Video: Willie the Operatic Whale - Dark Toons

And this is the only moment where they actually animate the whale like a real whale. Like when he falls into the water, it's a big splash, and when he's trying to swim away, it's done much more like a whale would move. You feel the size and the massive weight of that thing.
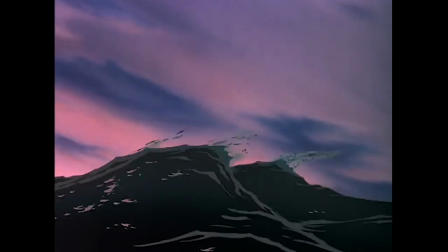758s
I think that was a good choice, not only to do it more realistic, because again, it's that reality crashing down on you, and again, these wonderful colors and clouds and so forth, but the fact that it's done far away.
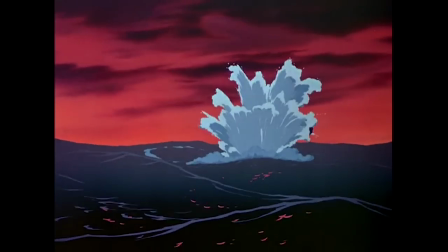771s
Nowadays, and kind of back then, the idea was, well, if it's far away, you don't see the detail of the suffering, it's okay. But sometimes it's far worse, and I get the idea that if you saw, like, him, you know, in his very cartoony way, getting, like, the pained eyes or something like that, yeah, that would suck,
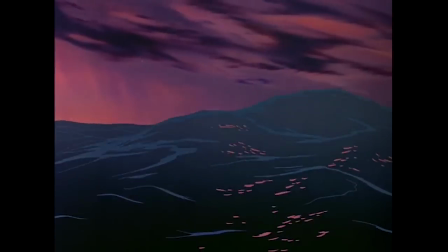788s
but this you have to leave to your imagination, and the fact that it looks much more real. I mean, to me, that is just so much more heartbreaking.
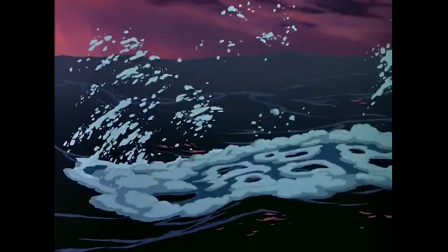799s
I like that addition, too, that he takes the harpoon gun with him, because that's indicating that then they never find him. Like, they never go and see whatever, that there wasn't an opera singer in there. So for all we know, maybe the people are like, oh, you tried, you couldn't save the opera singer, oh well, and that just makes it all the more a tragedy.
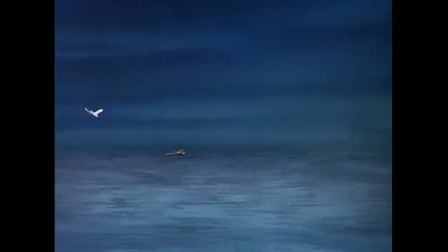818s But don't be too harsh on Tetti Tatti. He just didn't understand. People aren't used to miracles.
Again, I think Nelson's narration really, really helps, I'm sure, especially younger viewers get through a moment like this, because this is a tough moment.
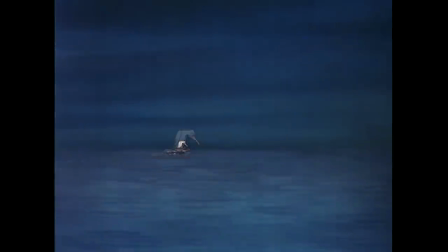834s
You're just looking at this bird looking over where, like, his best friend used to be. And again, I like even the narrator saying, don't be too hard on the guy that killed him. Like, he didn't understand, like, you know, sometimes these, you know, miracles, as he puts it, are so difficult to understand, but in that way, they're never really forgotten either.
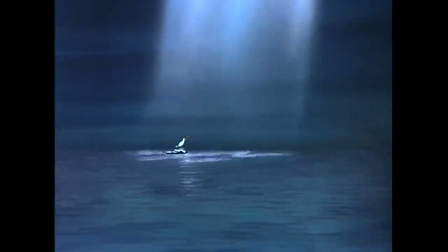853s Miracles never really die. In whatever heaven is reserved for creatures of the deep, Willie is still singing. Beautiful clouds here.
Again, I think just the backgrounds in this You know, for the most part, there's not a ton to look at because you're mostly at the water.
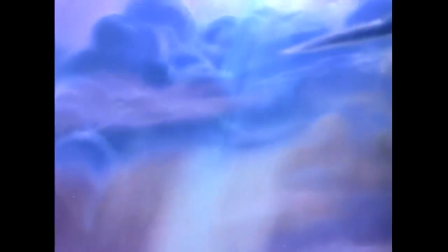868s
Backgrounds in the opera houses and this ending here, the clouds becoming heaven. Again, looking cartoony as well, but sort of beautifully cartoony. They do make it very shiny and angelic and beautiful. It's a wonderful combination of two very different styles,
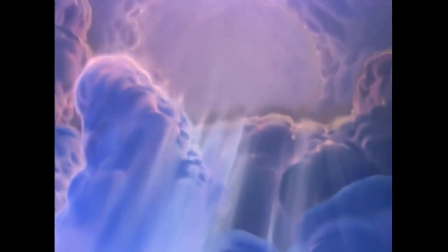888s
this super cartoony style and just this really nicely painted, glistening style.
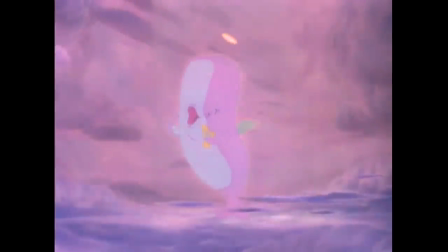And this is a weird thing I don't usually comment on. Isn't the mixing in this beautiful, like the audio mixing? I mean, when you just hear that music going up to heaven there, I mean, just through the audio alone, doesn't it just sound like you're really ascending into heaven?
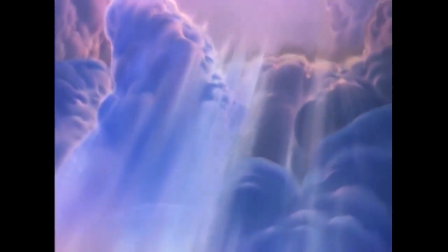If you're wondering what music that is, I think that's from the opera Martha.
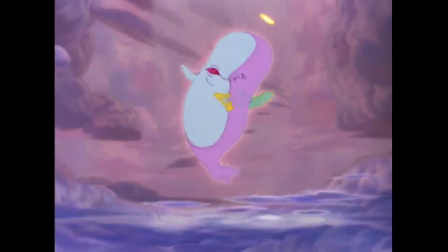926s
And I know that because I specifically looked for it after watching this, because I always remember this. I mean, again, very heavenly music, very pleasing music, but always kind of this bittersweet feeling. Yeah, there's some really nice recordings of it out there if you ever want to take a look yourself. I like this too because if you look really close on the clouds there, you can see little people on there.
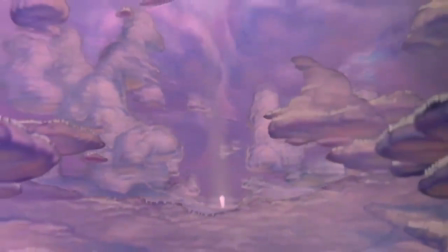953s
This ending actually really reminds me a lot of the ending of Johnny Appleseed with the trees becoming clouds. I really love imagery like this. I love the music that goes along with it. I think it's a wonderful, perfect ending.
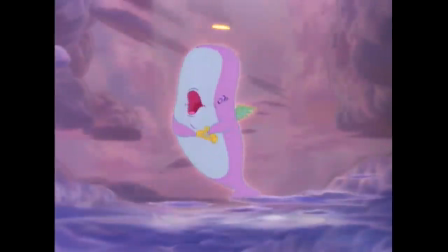966s
Again, even though it is very silly, this whale with a little halo and wings and everything, but you got invested. It's earned an ending this heart-huggingly silly. Oh man, how can your heart just not soar at that, both soar and drop at the same time?